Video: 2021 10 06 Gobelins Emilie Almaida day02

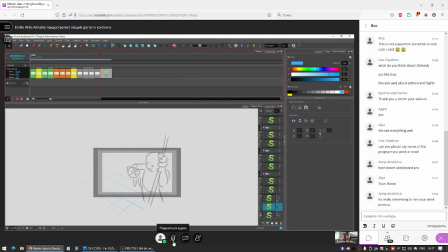4200s
And he's going to be Tila lookout as he sees the beasts approaching.
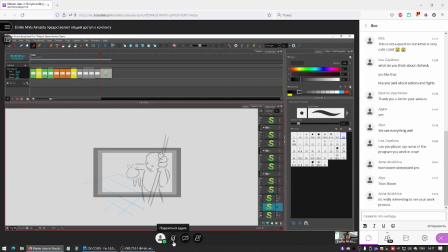4209s
He's going to redraw his face because he sees danger. He speaks.
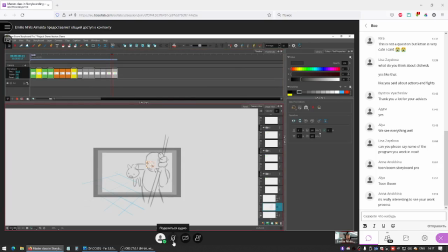4223s
And then she looks into the direction he's looking. It's not too much information at all, it's just very easy things, and we can have the background.
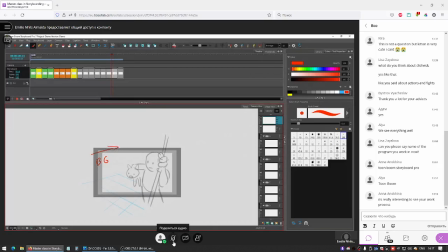4243s
Just, you know, just a blurry thing pass by behind them. She turns to see, and we have her point of view with the two beasts charging. So, could be just something like that.
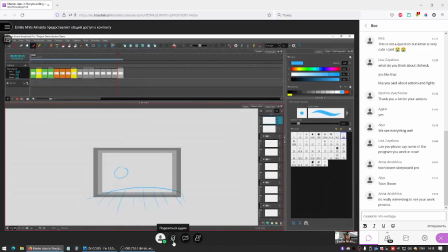4263s
The two beasts. One of them closer, and one of them a little bit
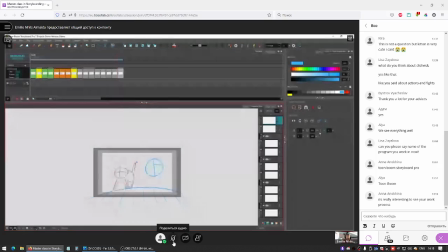4282s
further to add a little bit of a cinematic side, or you can have them the same size.
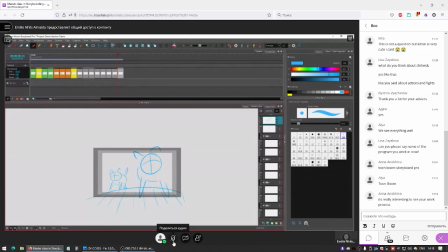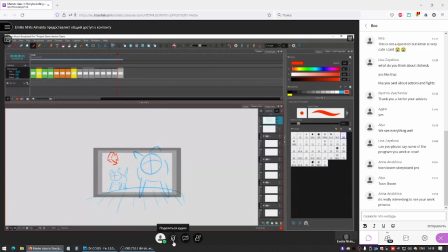4308s
We have an arrow, a very badly drawn arrow, but an arrow still to understand where they're going.
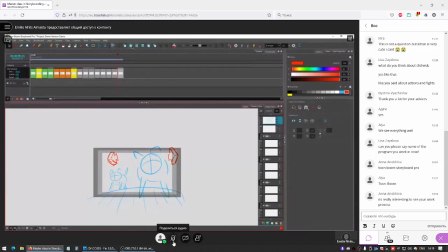And then you just move on towards the camera. On Tila, she springs up out of screen.
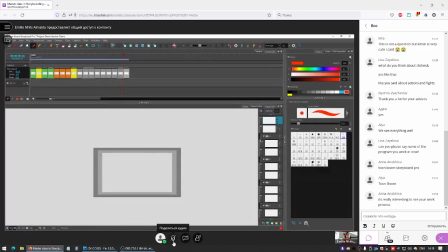4334s
The creature runs into scene, stops, and looks up at the out of screen Tila. This is going to be a hard one. There's a lot of information. I feel like the script wants me to do it in the same shot.
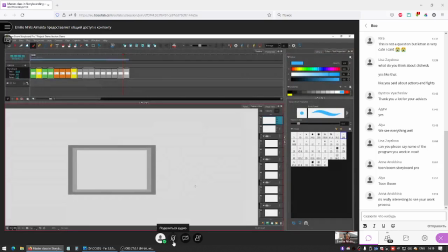4350s
And I think it would be better broken down. So I'm just going to rough a couple of ideas on the side like I did earlier when I'm not very sure. So let's say she
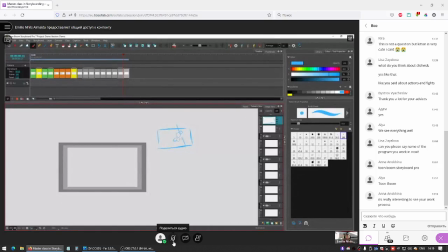4373s
lands with her friend to safety. And maybe she chops her a rope.
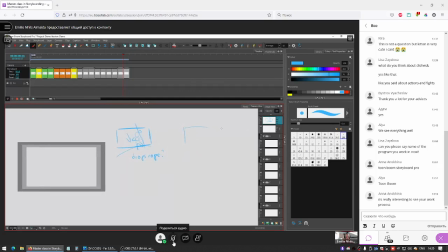We can have the creatures enter the scene again, still from the same side. She's surprised.
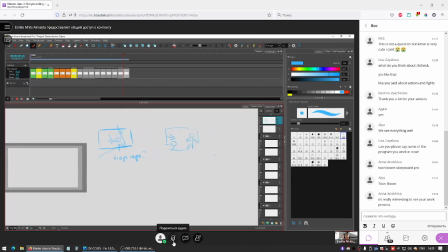4414s
And then they want her to spring up. I don't know if she has rocket feet or something, but I don't know how she could escape. But still she would exit from still the same side of the screen. I don't want her to be
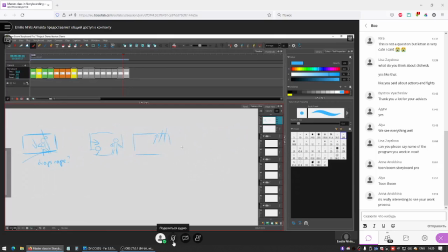4434s
going towards them. But I kind of want to break, because I was always going from left to right, and I want to break that rhythm to add a little bit more of action. Otherwise it sounds a little bit too repetitive.